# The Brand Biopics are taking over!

And towards the second act of the film,
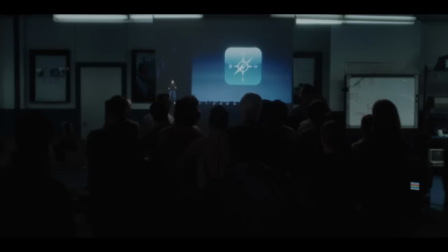1964s
the iceberg arrives in the form of a 2007 keynote address delivered by Steve Jobs as he introduces Apple's revolutionary product.
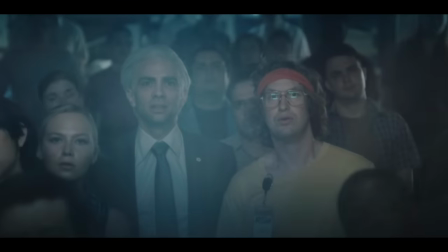1972s And we are calling it iPhone, an iPod, a phone, and an internet communicator.
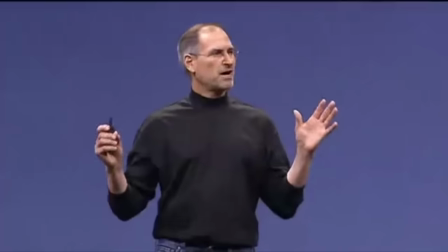1981s Are you getting it? These are not three separate devices.
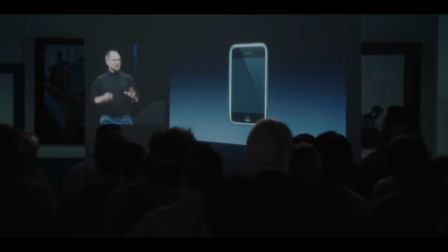1986s
The Blackberry guys are completely blindsided, who are barely able to manufacture a trackpad prototype for their own upcoming redesign.
It's laggy as hell. Good enough. Good enough.
The third and final act is both the funniest and the most heartbreaking.
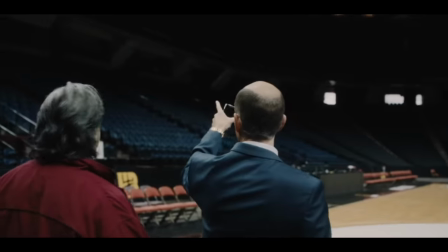1999s
Jim is distracted by his ambition to purchase a US hockey team and move it to Canada while Mike and Doug flail around
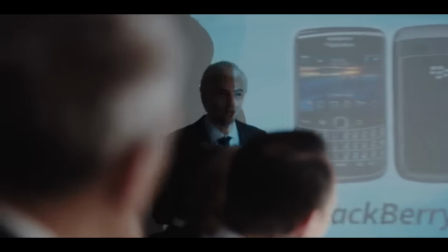2005s
abysmally attempting to defend their recent BlackBerry ball device I created this entire product class.
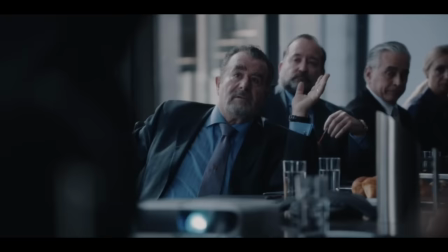2011s
I created this entire fucking market That has become instantly antiquated by the iPhones all screen display.
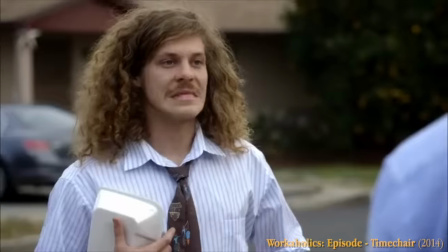2019s Doesn't an animal have an iPhone?
No, I have a BlackBerry touch Mike hastily improvises a future product that's an obvious
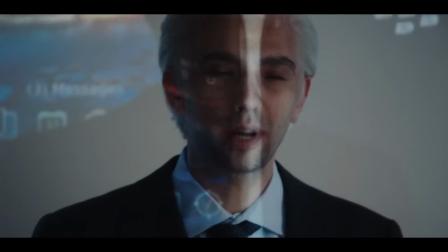2025s
copy of the iPhone but with BlackBerry's trademark keyboard click Where we have keys here,
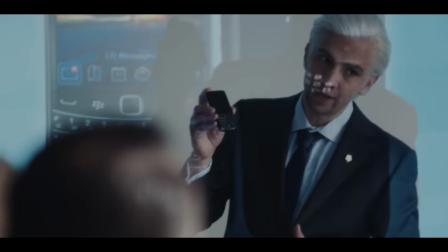2031s
um, screen.
The whole thing's a screen,
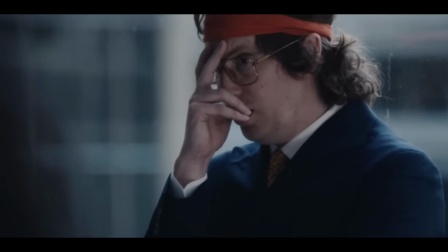2034s uh, except when you press it, you will get that, that satisfying click, that Blackberry click.
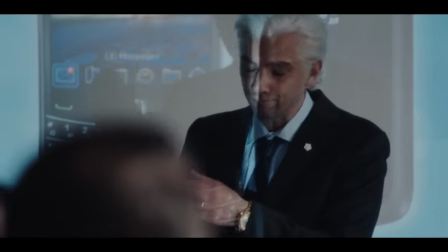2041s
There's also this hilariously pathetic moment where Mike echoes Steve Jobs' Frederick in his own disastrous pitch meeting.
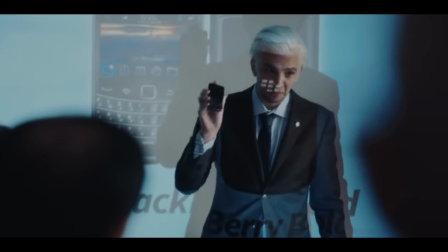2047s Screen. Keyboard. Phone. Are you getting it?
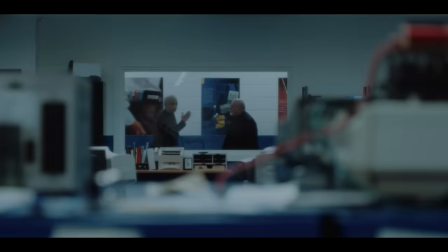2053s
This is where the long lenses creeping into to the private meetings really have the best effect because suddenly BlackBerry have found themselves in a somewhat humiliated
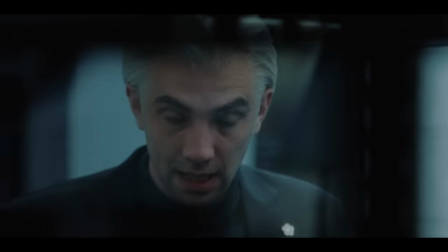2061s
position where their ability to innovate has evaporated and now they're unable to conjure up anything that could possibly compete with the iPhone. They just wanted to solve a technical problem, not become a revolutionary lifestyle brand.
Wow.
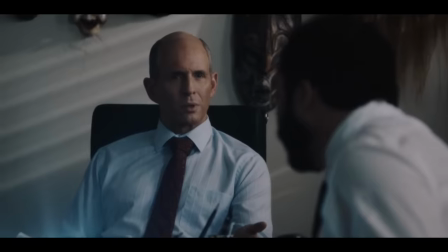2073s
And you really feel like they don't want any attention on them at this moment, but here we are peeking in, watching them crash and burn.
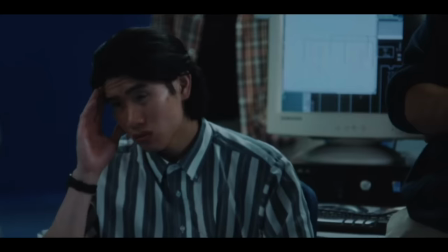2080s
The most devastating blow occurs when they attempt to come up with a new design, the BlackBerry Storm, to compete with the iPhone.
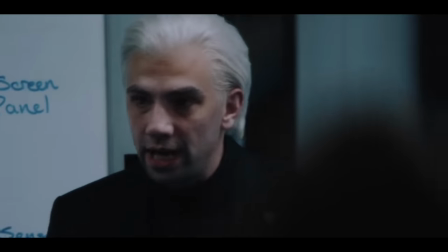2086s It's a keyboard on a screen on a keyboard.
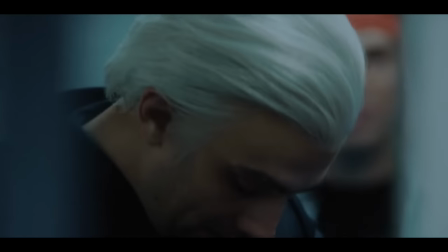2091s
But the only way to get it shipped in time requires the Storm to be manufactured in China.
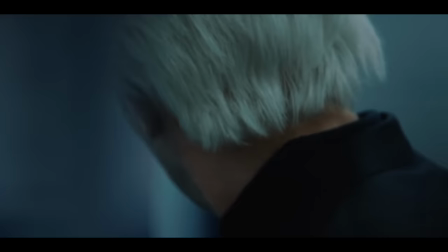2095s
The thing that Mike has always resolutely abstained from.
Yeah, fuck it, do it.
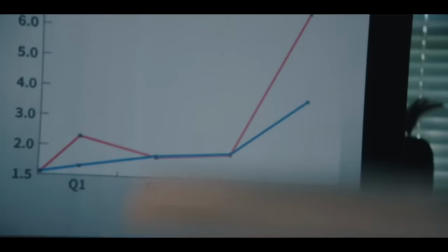2101s China.
Corporate greed has all but consumed Jim to the point where he doesn't even register Apple's icebergs speeding towards him.
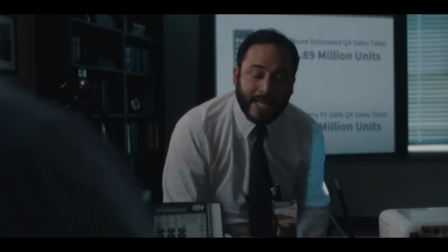2108s We're going to go from number one phone in the world to that phone that people had before they bought an iPhone.
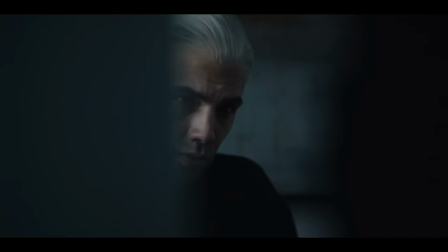2114s
What's more, the SEC declares that the company committed fraud after hiring the 2003 engineers with illegally backdated stock options.
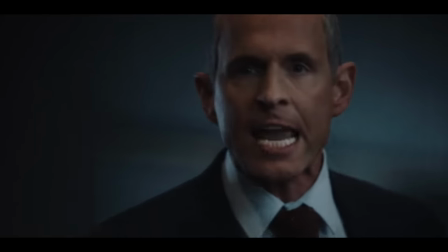2122s
Through Jim's own arrogance, he sabotages his hockey deal, resulting in my favourite line delivery from any film this year.
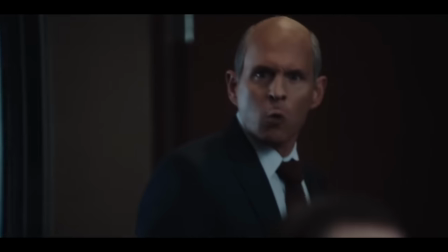2128s I'm from Waterloo, where the vampires hang out!
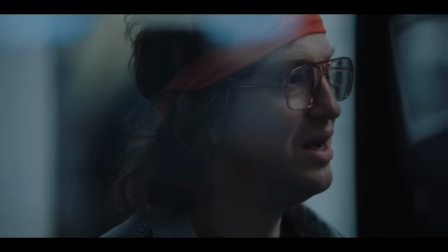2133s
The company continues to spiral until the relationship between all three men is completely broken. When doing press for Blackberry, Matt Johnson admitted that despite not trying to be the next social network.
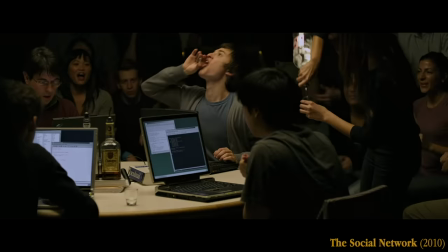2145s
The film definitely had an influence on his own movie and of all the tonal and aesthetic similarities the two films share, I believe the final scene depicts the clearest example of that influence. I will say to anyone that hasn't yet seen the film, I mean I know it's based on historical events, but if you want to see the ending in the context of the film and not this video, feel free to skip to this timestamp. Okay, it's now 2008.
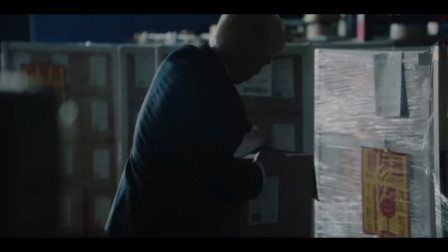2170s
Jim and Doug are both out and Mike's inspecting a crate shipped from China of the new Blackberry Storm, their first device with a touchscreen.
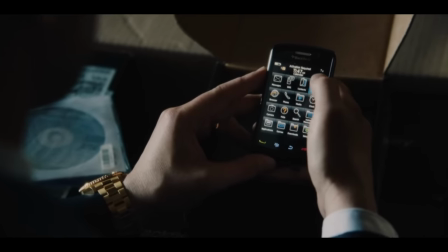2177s
He opens it up and after tapping on the screen it's clear that not only is it not very responsive but there's a subtle hissing sound coming from the device.
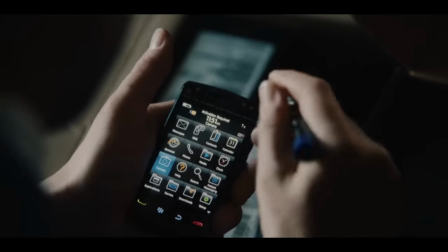2186s
Mike manages to fix it but then opens up another where the same hissing noise is also present.